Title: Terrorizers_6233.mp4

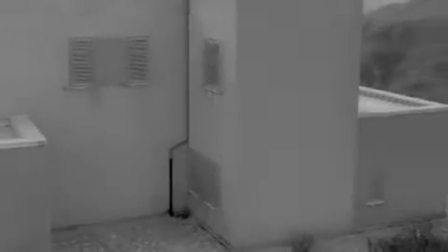This temps mort, or dead time, is another trace of Antonioni's influence.
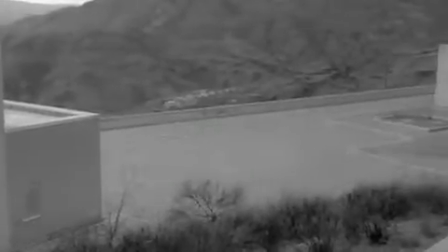This term describes a slackening of narrative causality and an almost indifferent authorial point of view,
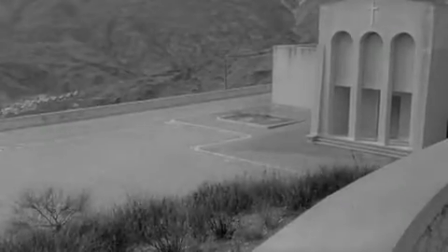and is expressed through shot durations that extend before and/or after characters leave the frame.
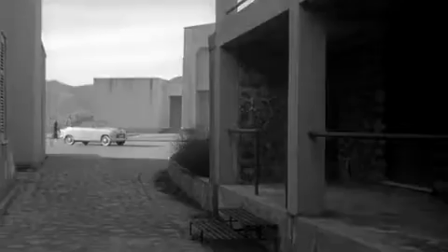Antonioni and Yang use temps mort to elevate the thematic and emotional importance of their characters' physical surroundings,
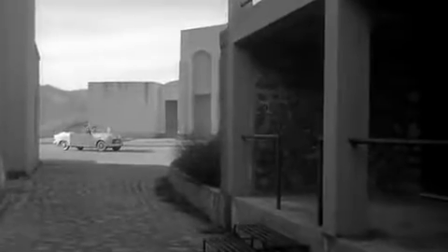rather than adhering to popular filmmaking conventions that privilege characters and story above all else in dictating a shot's duration.
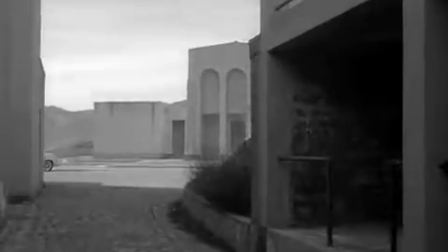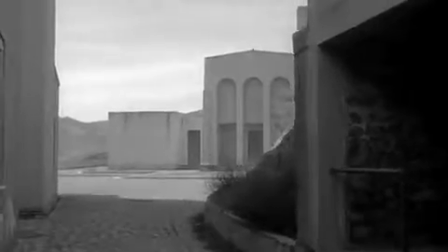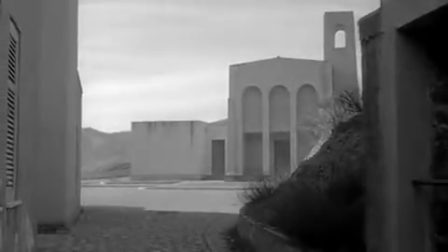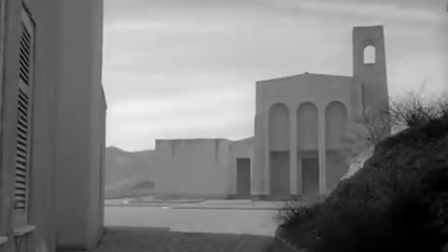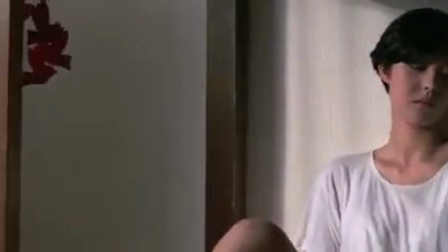Yang's use of temps mort conveys the isolation between the box-like packages,
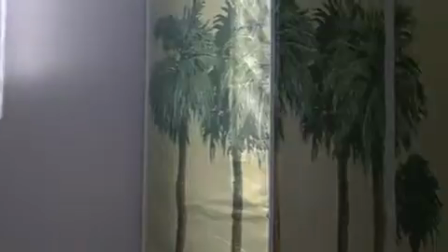and the character most emphatically confined to her space is the white chick, literally imprisoned by her mother and immobilized by her broken leg.
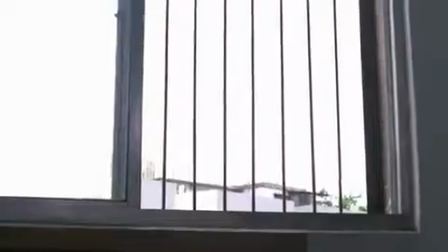But her confinement, like everyone else's,
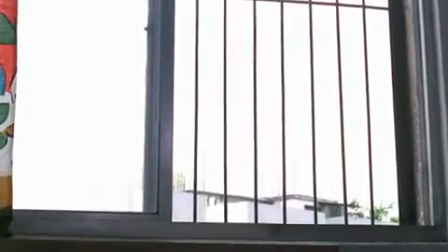is what Virilio calls an interactive confinement, one which never truly isolates an individual.
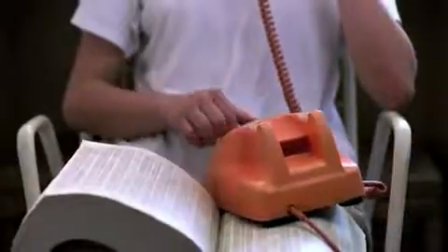In one stretch of boredom, she chooses a victim to prank call by picking a name out of the phone book.
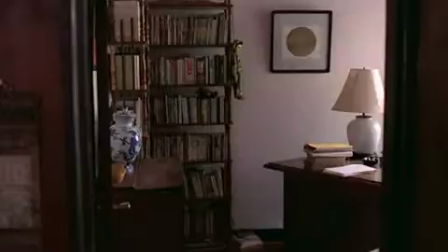Zhu Yufen receives her call entirely by chance.
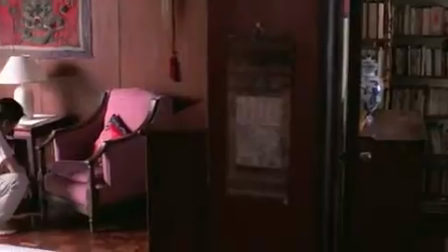This new iteration of urban simultaneity and chance, where a stranger can intrude upon private life and private space,
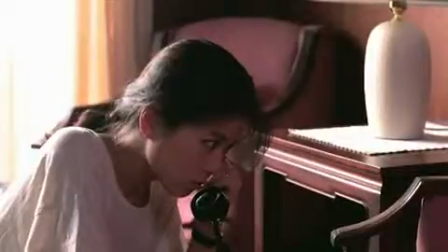is enabled by technology, which allows this intrusion to occur without human contact.
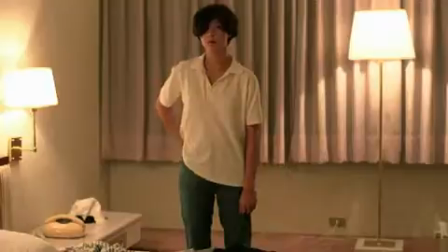Urban chance, then, operates at several levels in The Terrorizers. The motivation behind prostitution and criminality, the film's first iteration of urban chance and violence,
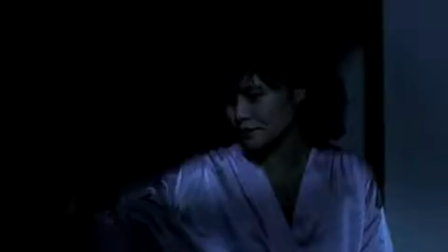doubly implicates the white chick and are linked back to her parentage with its subplot of American imperialism and abandonment.
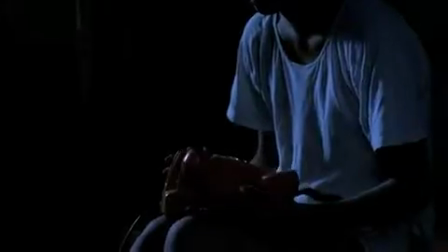Confined to her room as a punishment for her actual transgressions, the white chick contents herself with virtual ones.
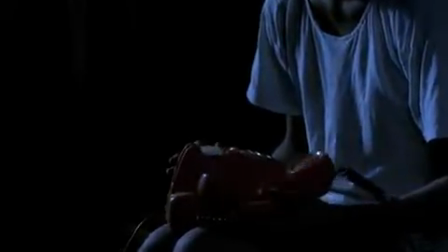Her motivation to make random, malicious phone calls might also be viewed as adolescent rebellion or some social pathology,
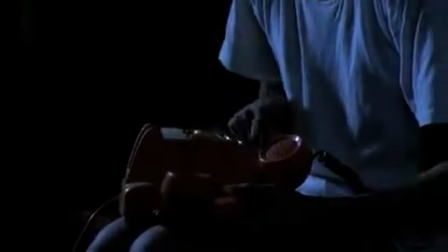but Yang is interested in their determinative effects more than their cause.
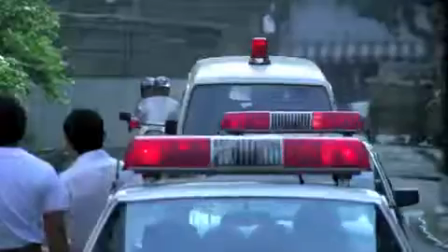That the Taipei police are inept, late,
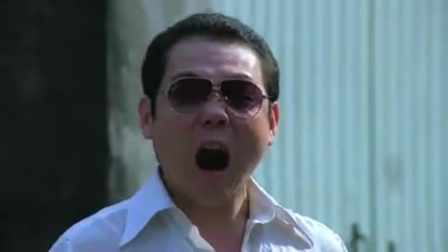and bored signals how little interest there is in establishing even civil order in the city, let alone meaningful human connections.
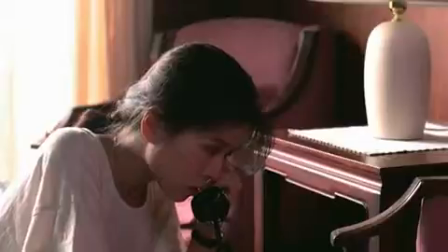The conclusion of the random phone call scene is an emphatically slow pan across the cord of the white chick's phone.
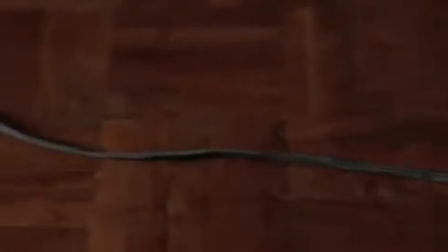The public space between individuals and the site of their meeting has been replaced by fiber optic wire and computer screens,
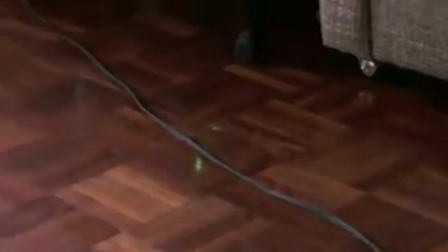which simultaneously connect and perpetuate our spatial separation.
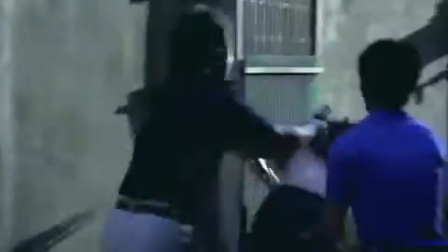This reduction of public space does not eliminate the old accidents of urban simultaneity,
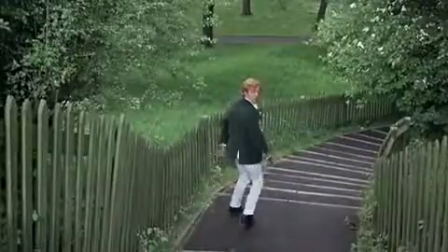which Blow-Up's chance encounter between the photographer and the mysterious woman in a public park so perfectly exemplifies.
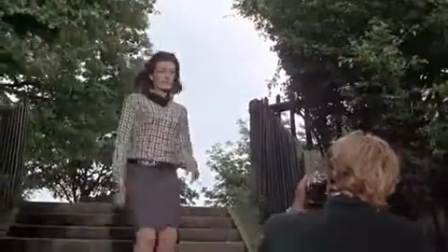This encounter in the park can be seen as an aberration or interruption for Blow-Up's photographer,
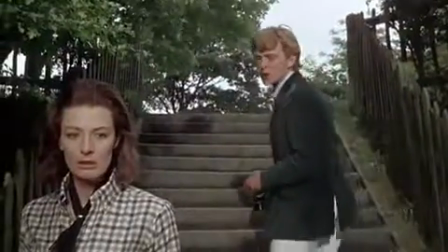who otherwise leads a sequestered life within his self-chosen network of artists and models.
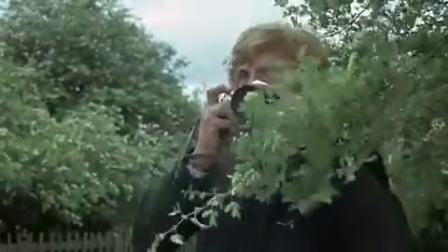It is precisely the desire for photographs outside the confines of the studio and
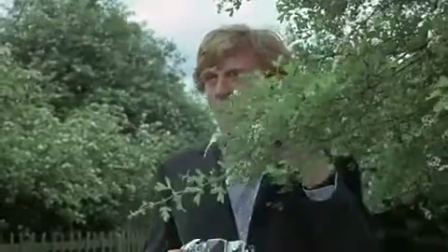its acquiescing models that results in potentially capturing a murder in photos,
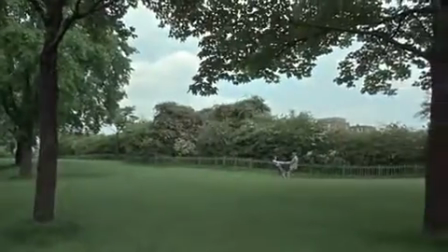meeting the woman, and being pulled into the real world, so to speak, through the artistic process.
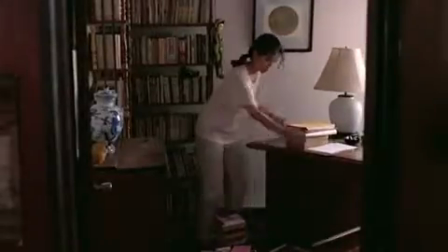Yang's characters cannot avoid these unwanted chance encounters, even in the presumed privacy of their homes.
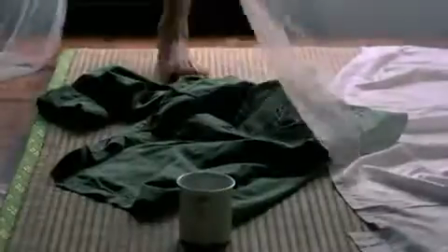The film equally collapses the space in between their presumed solitude
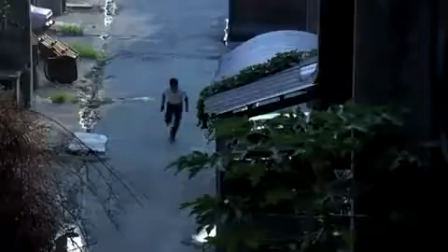through its parallel compositions to mirror this experience for the spectator.
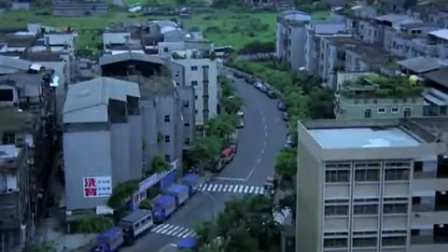These accidental encounters remain a constant in both cities, and their developmental stages,
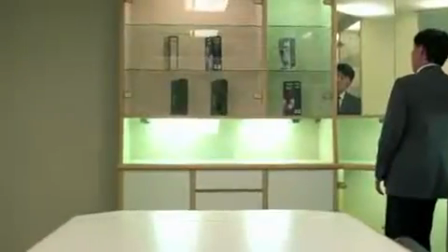modernism and postmodernism, thereby reflecting Virilio's contention that the accidental is the diagnostic of technology.